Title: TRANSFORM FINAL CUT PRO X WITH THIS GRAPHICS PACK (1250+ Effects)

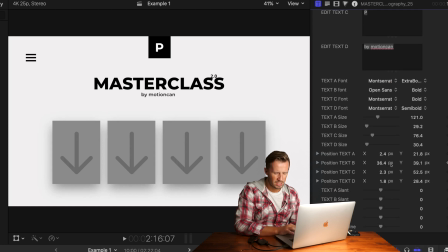(4:06)
Well, that is text B, so we're just gonna go to position text B, x-axis, and slide that across. Very nice. Master class by, da-da-da-da-da, drone film guide. Sweet, what about this P, right? Let's change that to DFG for drone film guide.
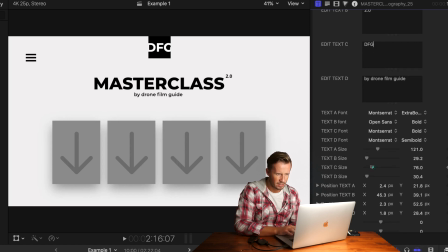(4:26)
Text is a little bit big there, so we shall reduce the size of the text. Okay, and we'll move it up a little bit. Ah, nice, there we go. That looks a lot better. This little thing over here, this kind of menu item, you can get rid of that if you want.
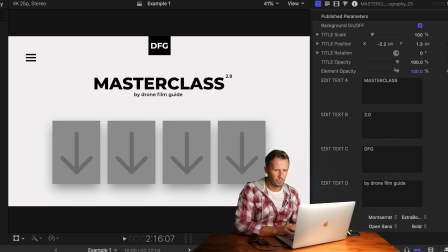(4:45)
That is the so-called element. So we'll take the element opacity to zero. We don't need that for now. Now look at these gray boxes. It doesn't really look much at the moment.
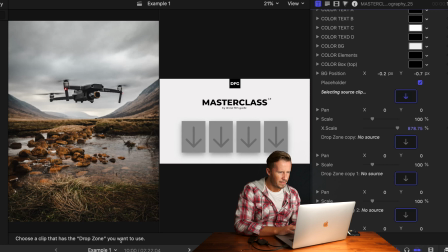(4:54)
But if we go down to here, drop zone number one, and we go find some of our original content.
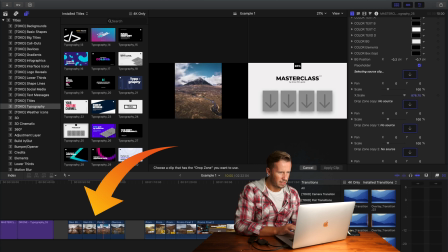(5:01)
Now in this case we have some pictures prepared that we can drop into there. So we'll take that one, love it.
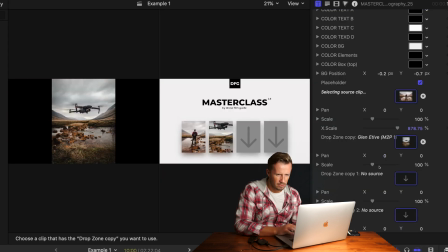(5:08)
Drop zone two, we'll take that one. Now that's not quite right, so we'll just scale that back a little bit.
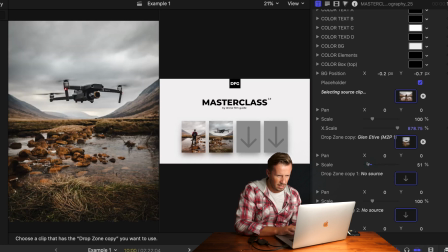(5:15)
Can we go a bit further? Yes, now we're talking.
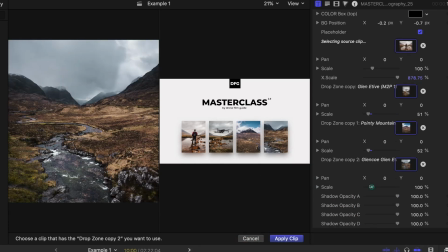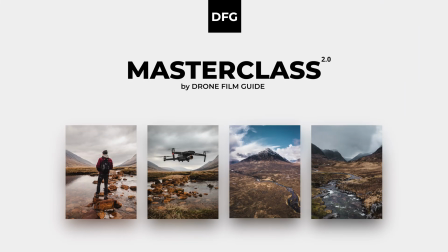Pretty sweet way of promoting your premium content, wouldn't you say? And it's quick and it works. We've bought plugins in the past that kind of promise the world if I'm honest, and then by the time you actually try and play around with them and customise them, things just don't look that great. I haven't found that to be the case here. One of the sections we've used most is the titles. as you can see, they're really nice animated titles.
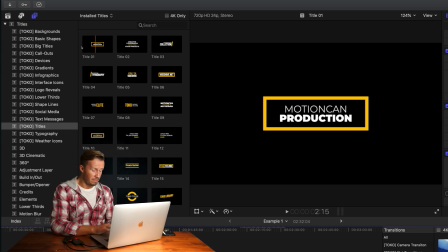(5:55)
Stylishly done, but easily customizable. Personally, we haven't found that we've had to change too much.
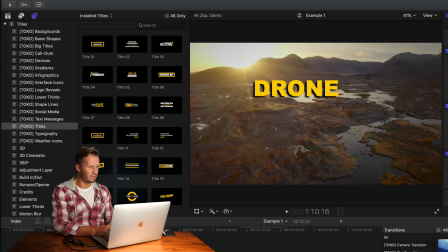(6:01)
If we start to play through this promotional video that we did for one of our recent products,
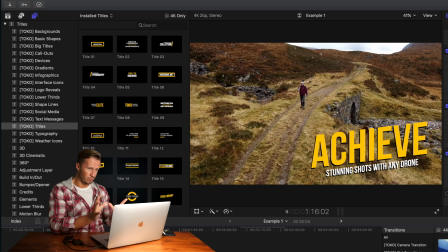(6:06)
you can see how we've put it into practice overlaying these titles on some nice drone footage underneath.
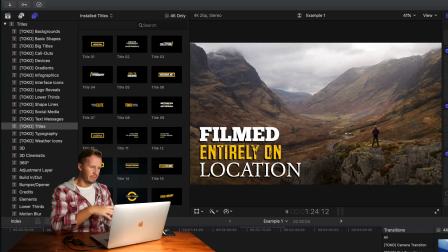(6:12)
It was easy to meet our requirements in terms of fonts and in terms of appearance.
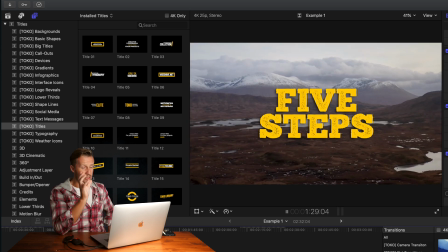(6:16)
There's one of the call-outs coming in, animated titles. because it's very engaging and very dynamic.
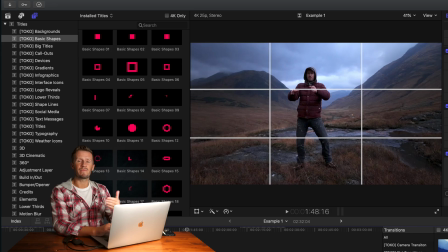(6:23)
In this next clip, you'll see how we used basic shapes to help emphasize a rule of thirds compositional concept in filmmaking. So we have the grid and up pop those yellow dots. Let's just go back. I think it's really classy, I have to say, and adds good production value to our promotional video.
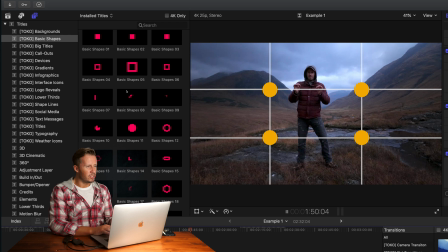(6:38)
Up they come again. Now that's in this basic shapes section, which at face value, you could look at that and think,
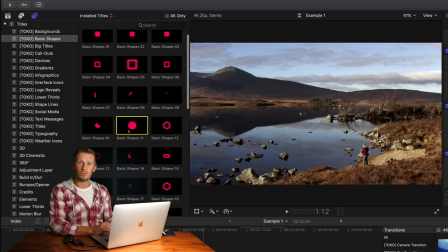(6:45)
oh, I don't really know what to do with this. this is just a bunch of pink boxes and purple circles. But in the right context, you can really customise these to your needs.
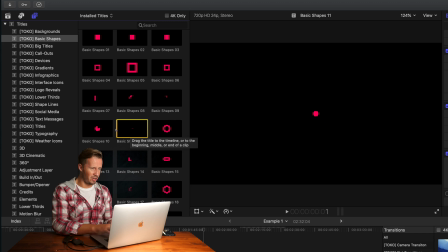(6:53)
So there is the circle. As I say, it's just a big pink circle. Up it comes, right in the middle, but we've made it smaller.
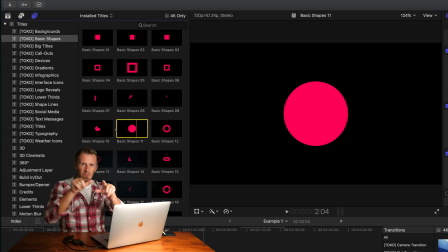(7:00)
We've done four of them, combining it with some other graphics in the form of those grid lines, and it really enhanced the point that we were trying to make.
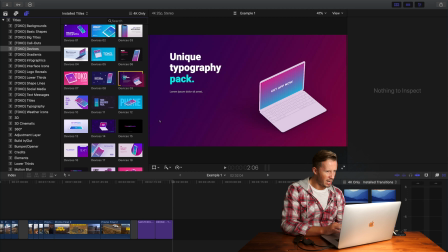(7:07)
The so-called devices are definitely worth a look. If we drag one of these down, now look at this unique typography pack. Now first things first, let's get a picture in there.
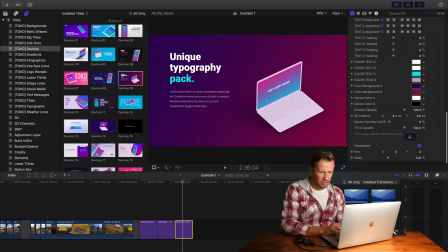(7:18)
So let's go down to the drop zone box and find something nice to put in there.
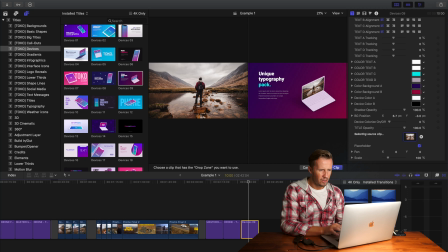(7:24)
Well as you've seen, we've prepared some content already so we apply that clip. Now here's a good tip for you in terms of getting a sort of coordinated approach to colour within your graphics.
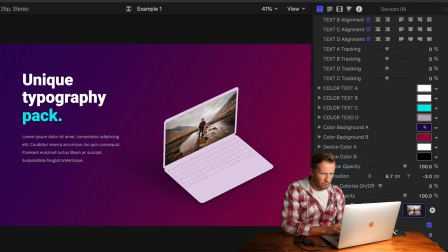(7:36)
As you can see, this is all a little bit clashing and we don't really know where it's going. So click on this and instead of selecting a colour around here.
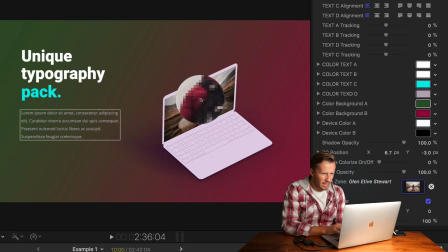(7:45)
Pick on the dropper and then go on to your image that you've inserted and pick a colour from your image. Okay let's go with that. It's kind of in keeping with the palette in the image.
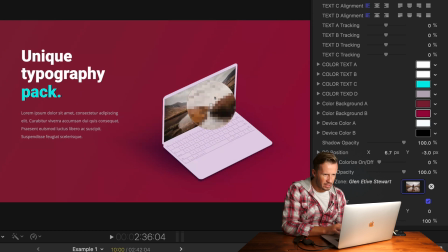(7:59)
Let's try the next one and we'll go to the dropper and let's pick something different. Let's pick one of the more kind of browny tones and see how that blends.
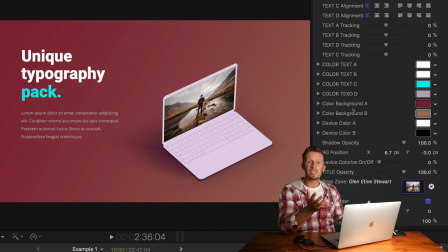(8:10)
Okay not bad but you can see where I'm going with it.